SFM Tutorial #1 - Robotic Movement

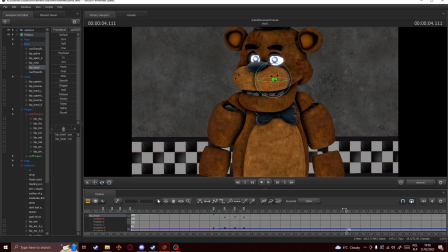[4:17]
If you feel that he's jolting a bit slow or too fast, you can always manually move the keyframes. There isn't a general rule that it has to be a quick double tap of space.
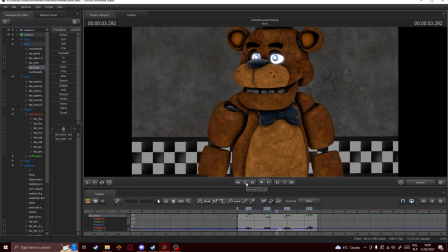There we go, now we've got the character somewhat moving. Let's animate his arms now.
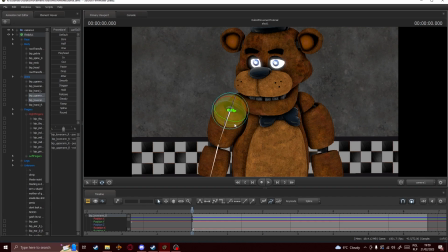[4:46]
We're gonna right click, go into rotation mode and select local, so that we can move 2 bones at a time without having to do them all manually. And we're gonna complete the same process as we just did for rest of the things, for the rest of his bones.
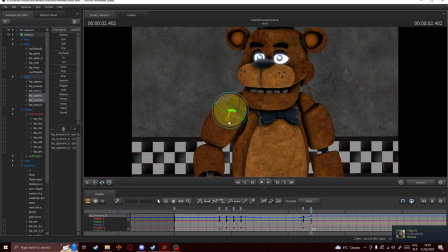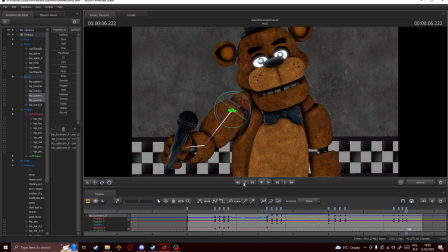Now the mouth, we're gonna do the exact same way.
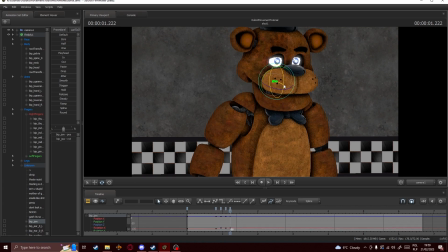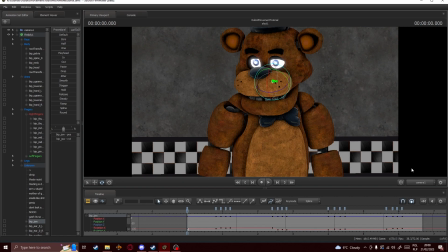[5:57]
Right, after we've got the general movement of the character that's looking still a bit wonky,
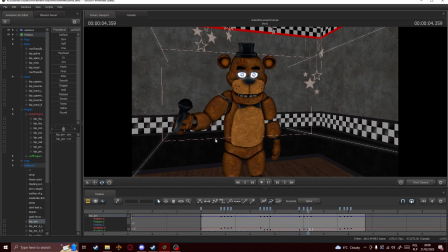[6:03]
we can see that he's, for some reason, moving whilst we don't want him to move. To fix that, we'll simply select the entire character, right click on the timeline, select all, and we click this button. So make sure that he only moves when we want him to move.
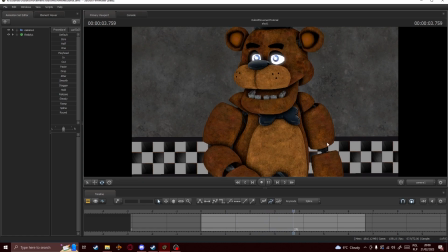You can of course make this better, but this is just an example. For the eyes
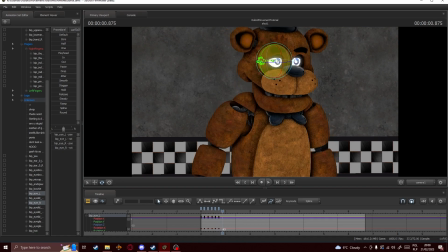[6:31]
generally should move only a little. You should double space and always make him look where the head is looking. Although for the eyes, they should
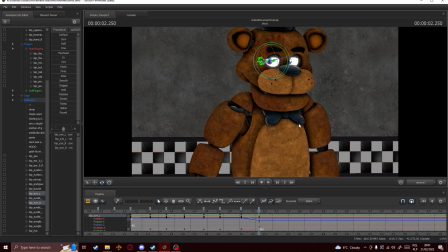[6:45]
start looking to the opposite direction where he's going to look a few keyframes before he actually looks, so that the character looks like he's looking before he's turning.
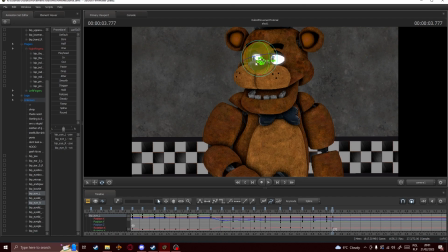[7:01]
We're gonna around here he's looking down, so around here we're gonna make him look down, and then the head will move. Again, it's gonna be looking up over here, so over here we're gonna make him look up.
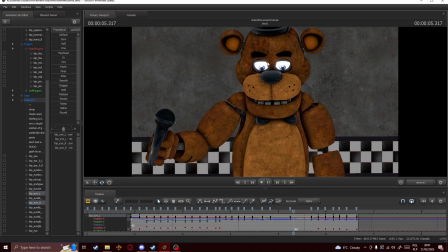[7:21]
I'm just gonna add some basic movement here to make it look more like it's robotic and not just changing directions on its own. We select all of the eye keyframes and we press this button.
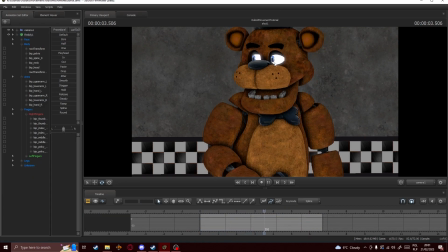[7:37]
That'll make them look like he's snapping and not just casually moving them. It gives more of a robotic feeling. I'm gonna disable the eye glow. Oh, that's not it. Just move it out of the way for now.
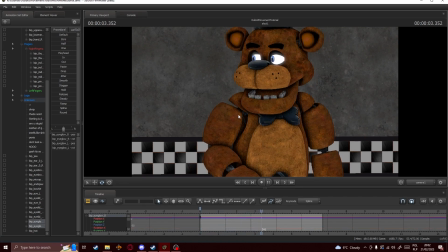You can of course make this faster or slower, but the characters always should jolt a bit, so that it's not perfectly still.
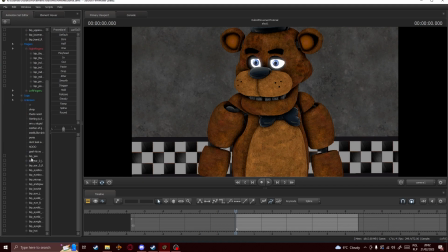[8:21]
You can also do something with his eyelids.